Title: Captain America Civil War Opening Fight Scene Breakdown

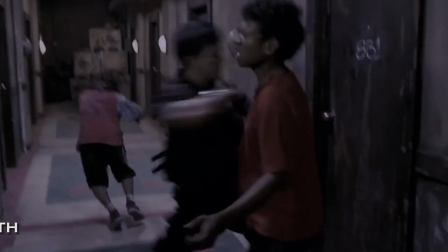[0:05]
Hello, I'm Adrian, and welcome to Fight Scene Breakdown. On today's episode, we're going to take a look at the awesome opening fight scene from Civil War using the clips that have officially been released.
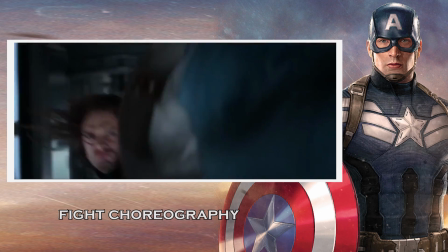[0:13]
Let's begin. The Russo brothers demonstrated that they are extremely adept at creating exciting fight sequences in The Winter Soldier, and this film continues that trend.
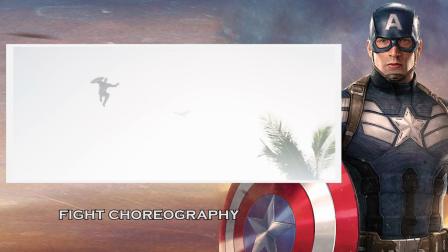[0:20]
The fight begins with Falcon quite literally dropping off Captain America, and he lands right in front of his first enemy, who he swiftly knocks out by placing his shield right in front of his knees,
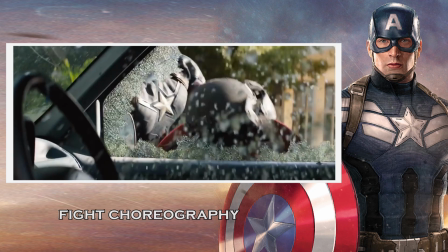[0:28]
and if that weren't enough, the man's head is slammed against the car window. A second soldier fires at Captain America, but his trusty shield deflects every bullet.
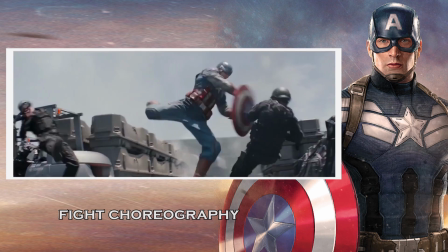[0:35]
Captain America is a fan of using strong kicks to dispatch his opponents, and here he employs one of the most basic and most powerful kicks in Taekwondo, the push kick.
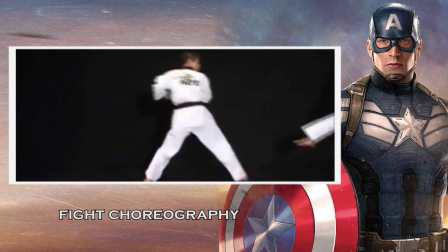[0:43]
In this technique, the goal is not to kick as you lift your foot, but to first bring your knee up as high as possible and then drive forward.
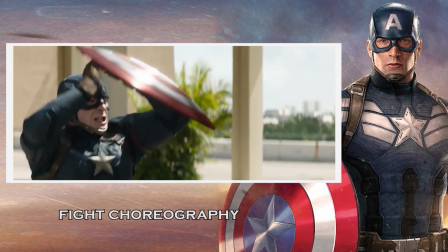[0:49]
In this case, since we're dealing with a super-powered soldier, he's able to push kick a car right into the soldier.
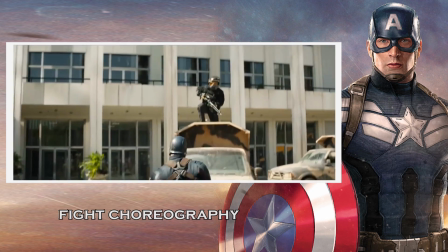[0:54]
A quick shield toss dispatches his next foe, and briefly covering himself for any potential fire, he executes a drop kick, an absolute favorite within the wrestling world.
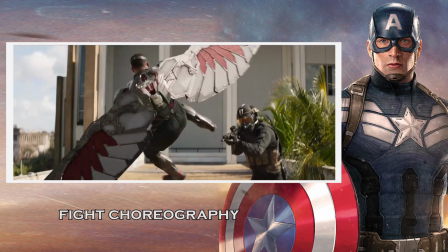[1:03]
Falcon swoops in, blocking enemy fire with his wings, and with some added flair executes a scissor kick, a very flashy and hard to perform technique from Taekwondo as well.
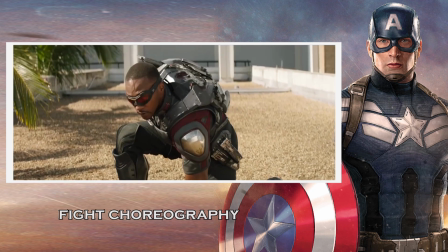[1:11]
He then flips into a perfect three-point landing, also known as a Woo! Superhero landing!
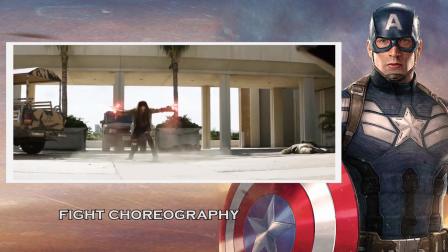[1:17]
Scarlet Witch floats into action, moving in a very similar way to Cole McGrath in the Infamous series, and forms a shield, also something Cole McGrath can do.
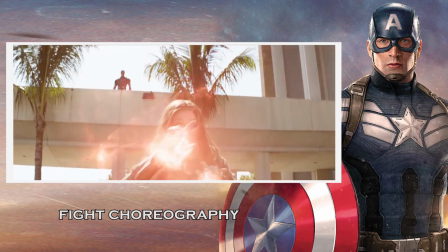[1:23]
She then swings the enemy around so he can be clotheslined by Falcon.
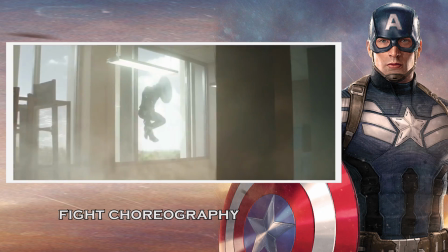[1:26]
Scarlet uses her powers to levitate the captain up into the building, and after crashing into the window and executing a roll to lessen his impact,
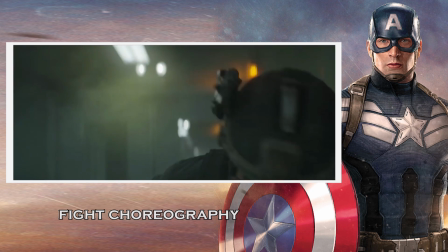[1:33]
he smacks the soldier's assault rifle and pulls down his gas mask, temporarily stunning him.
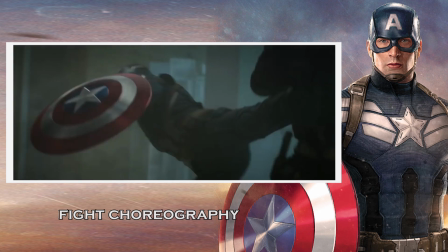[1:37]
Once again, Captain America shows his penchant for kicks by executing a spinning sidekick, a powerful technique with the added benefit of looking really cool for the camera.
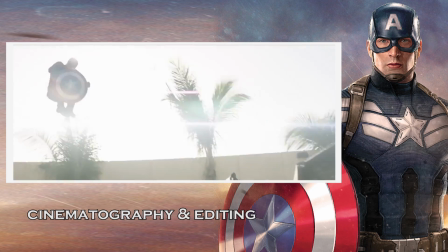[1:45]
You probably had no trouble telling what was going on during this sequence, and that is due to the fact of how well everything was shot and staged.
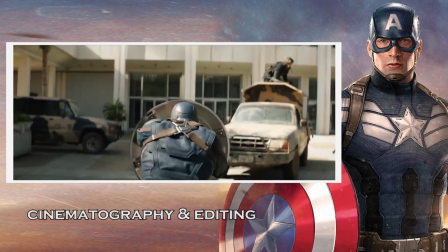[1:51]
Every single frame was far away enough to appreciate what was going on, and it only cut in close to emphasize impact.
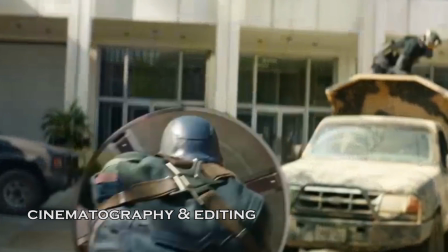[1:57]
One particular favorite shot of mine from this sequence is this over-the-shoulder section here, allowing us to run with the captain as he makes his way towards his enemy.
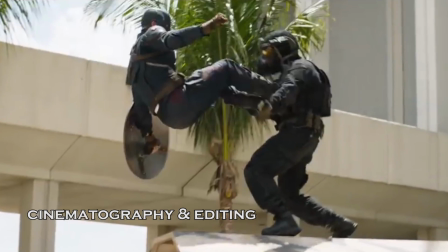[2:04]
A critical reason as to why this following kick works so well is that we get to see the foot connect and the body fly off, without subtly cutting to an extreme close-up of the foot.
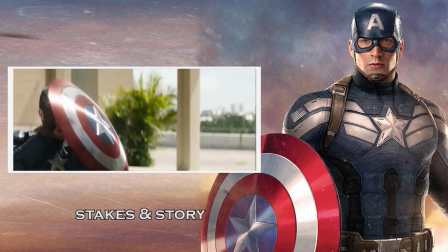[2:12]
This fight sequence happens right after a tense espionage scene where Cap and his team are surveying the layout before going in.
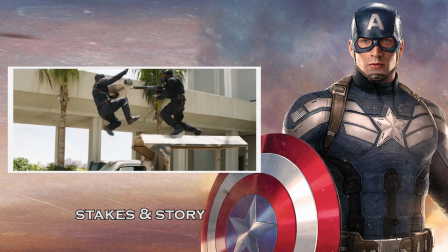[2:17]
I won't spoil why they're there, but it is clearly established, and the scene has the added benefit of seeing everybody work so well together.
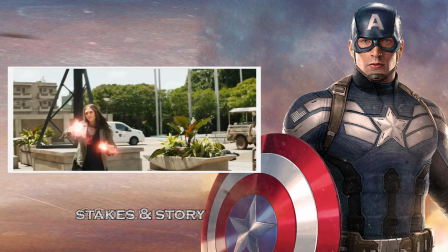[2:24]
It also functions as an exciting and dynamic opening to the film. Though I am partial to the awesome infiltration scene in The Winter Soldier,
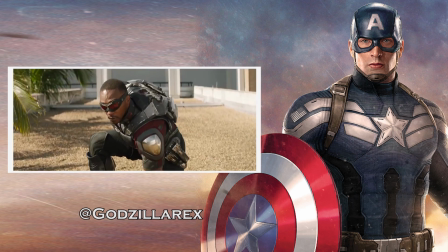[2:30]
this opening action scene is executed with just as much style and care, and succeeds in giving the film an entertaining and memorable opening.
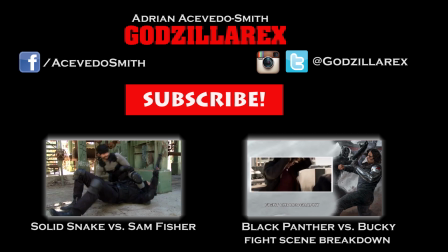[2:36]
What did you guys think of the fight? Which fight would you like me to analyze next? Subscribe, and you can follow me on my Twitter and Instagram at Godzillarex.
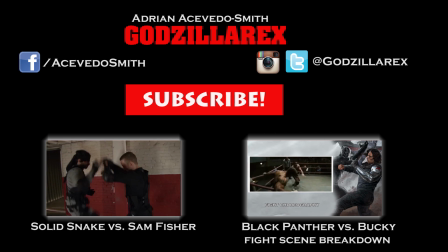[2:43]
See you next time.